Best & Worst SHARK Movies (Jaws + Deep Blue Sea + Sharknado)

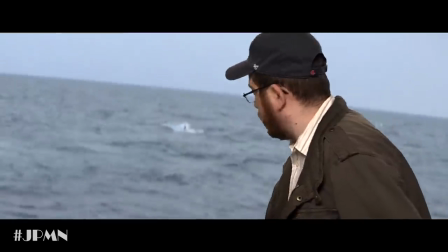All right, Jaws is coming around for another pass. Mr. Hooper, get the line ready. I gotta make good on this review.
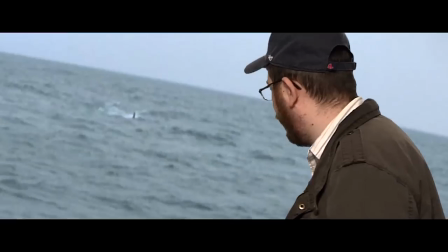Hurry it up now, tie it on. He's coming straight for us. Hooper, if you screw this up, content ID will be all over us.
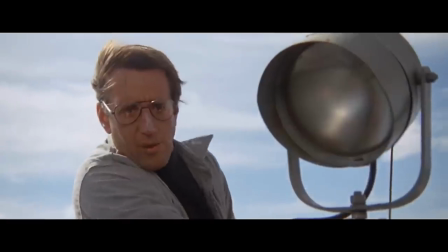Don't wait for me. Here he comes. Now! Shoot!
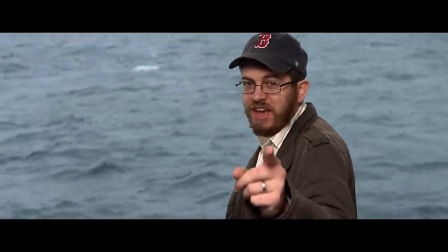This is Movie Night.
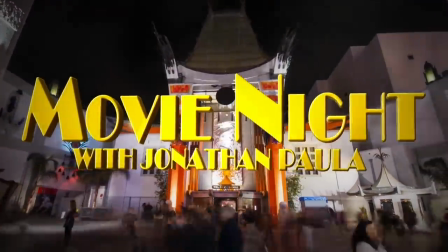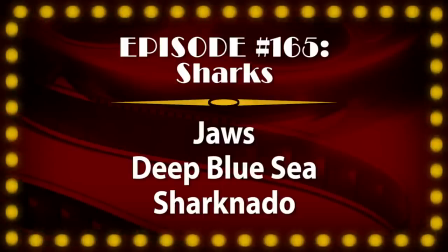Hello and welcome to Movie Night, in-depth film reviews in less than 5 minutes. I'm your host, Jonathan Paula. The mother of all shark movies, Jaws, celebrates its 40th anniversary this month. So to celebrate, we'll be reviewing three shark-related films, beginning with Jaws itself. When this horror thriller from young director Steven Spielberg premiered in June of 1975, crowds were literally lining up around the block to be among the first to see it, and hence the term and business strategy of blockbuster was born. The $9 million production would eventually gross $470 million, making it the highest-grossing film in history, at least until Star Wars came along a couple years later.
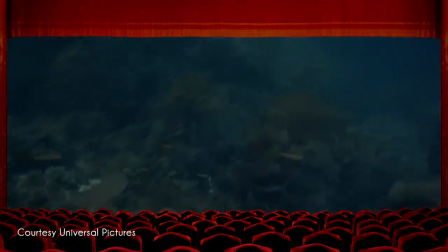Loosely based on Peter Benchley's novel of the same name,
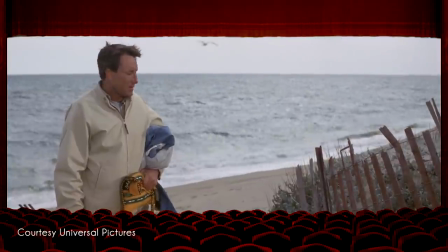the PG-rated story follows Roy Scheider as the newly appointed police chief of a fictional island town who must deal with a massive shark terrorizing its citizens.
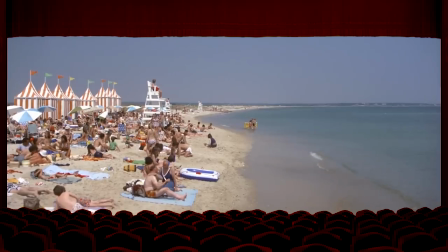Despite the obvious dangers, he's pressured to keep the beaches open by Murray Hamilton, the stubborn mayor, more concerned with tourism than safety.
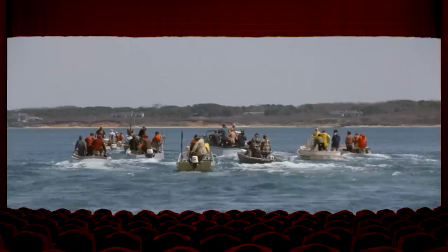Later, the expertise of crazed local fisherman Robert Shaw and high-strung marine scientist Richard Dreyfuss are called in to assist with the growing threat. This core trio blend together splendidly, carrying entire scenes with their antagonistic chemistry and camaraderie. Their performances are what really sell the implausible premise, including a haunting monologue by Shaw about the terrifying sinking of the USS Indianapolis. Although the focus is largely on them, there's a large supporting cast that deliver great moments of their own,
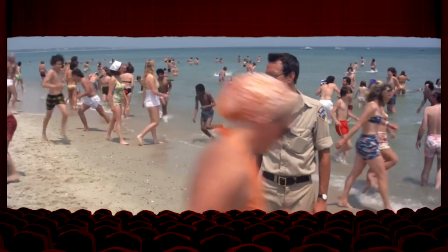from Lorraine Gary as the steadfast policeman's wife, to Lee Ferrero as an angry, grieving mother of one of the victims.
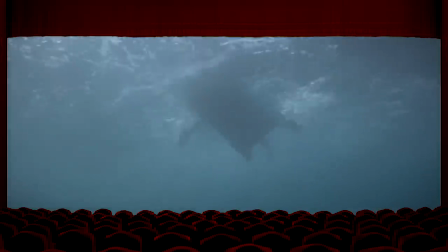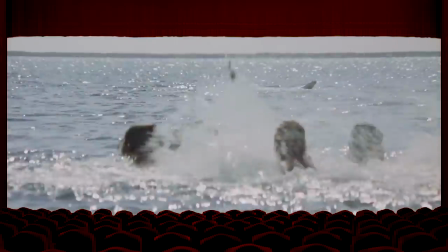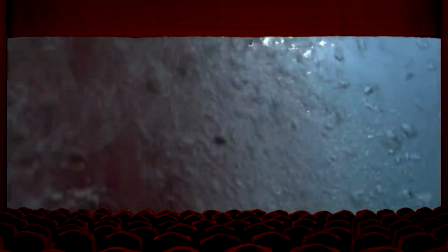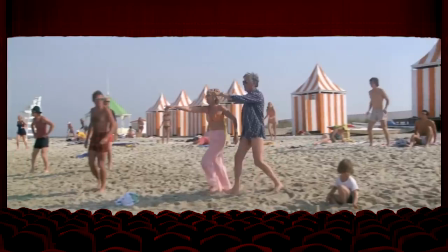Although the first 73 minutes of the two-hour film take place on the island, it's the final act set on the open waters of the Atlantic Ocean where the real meat of the story is. Chronicling the adventures of man against beast, it's an awesomely fun, prolonged, but well-paced payoff to the first half of the film. They harpoon the 25-foot great white with large yellow barrels to help track its movements, but are positively shocked when the monster manages to submerge with three of them still attached. Nicknamed Bruce after Spielberg's lawyer, the deadly fish was brought to life with a combination of waterlogged animatronics, puppetry, and real-life footage of actual sharks. But the techniques used gave the crew so many problems, Spielberg was forced to cut the shark's on-screen appearances down drastically, which serendipitously gave Jaws its famous less-is-more approach, borrowing inspiration from earlier Hitchcock works.
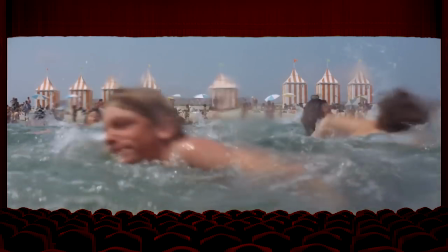Instead of seeing the terror early, the victims are photographed beneath the waves from the ominous point of view of the shark itself. In fact, Dreyfuss once said of the notoriously troubled production, "We started the film without a script, without a cast, and without a shark."
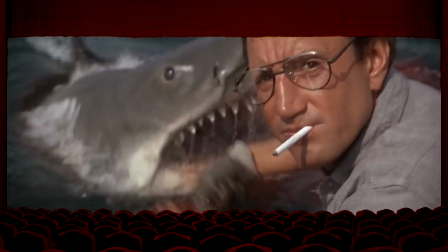When Bruce finally makes his grand appearance, the quick cutback to Scheider might be my all-time favorite reaction shot. Quickly realizing they're in over their head, the chief then advises, "You're gonna need a bigger boat." Filmed on location in and around Martha's Vineyard, Spielberg fills the wide anamorphic frame, one of the few times he's filmed in that format, with bright colors and deep focus backgrounds.
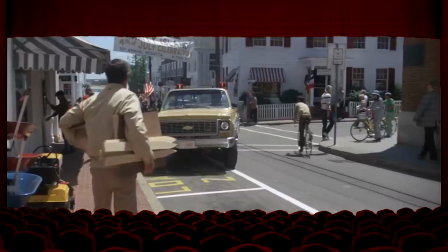Long takes carefully utilize the movements of the actors to adjust the focus of the shot without ever cutting.
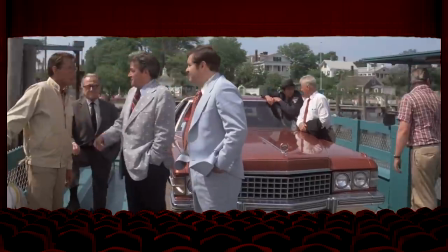An unbroken conversation on a moving barge is particularly impressive, as its dynamic background and careful blocking keep the two-minute scene interesting. This meticulous yet patient style has been a trademark of Spielberg's work ever since.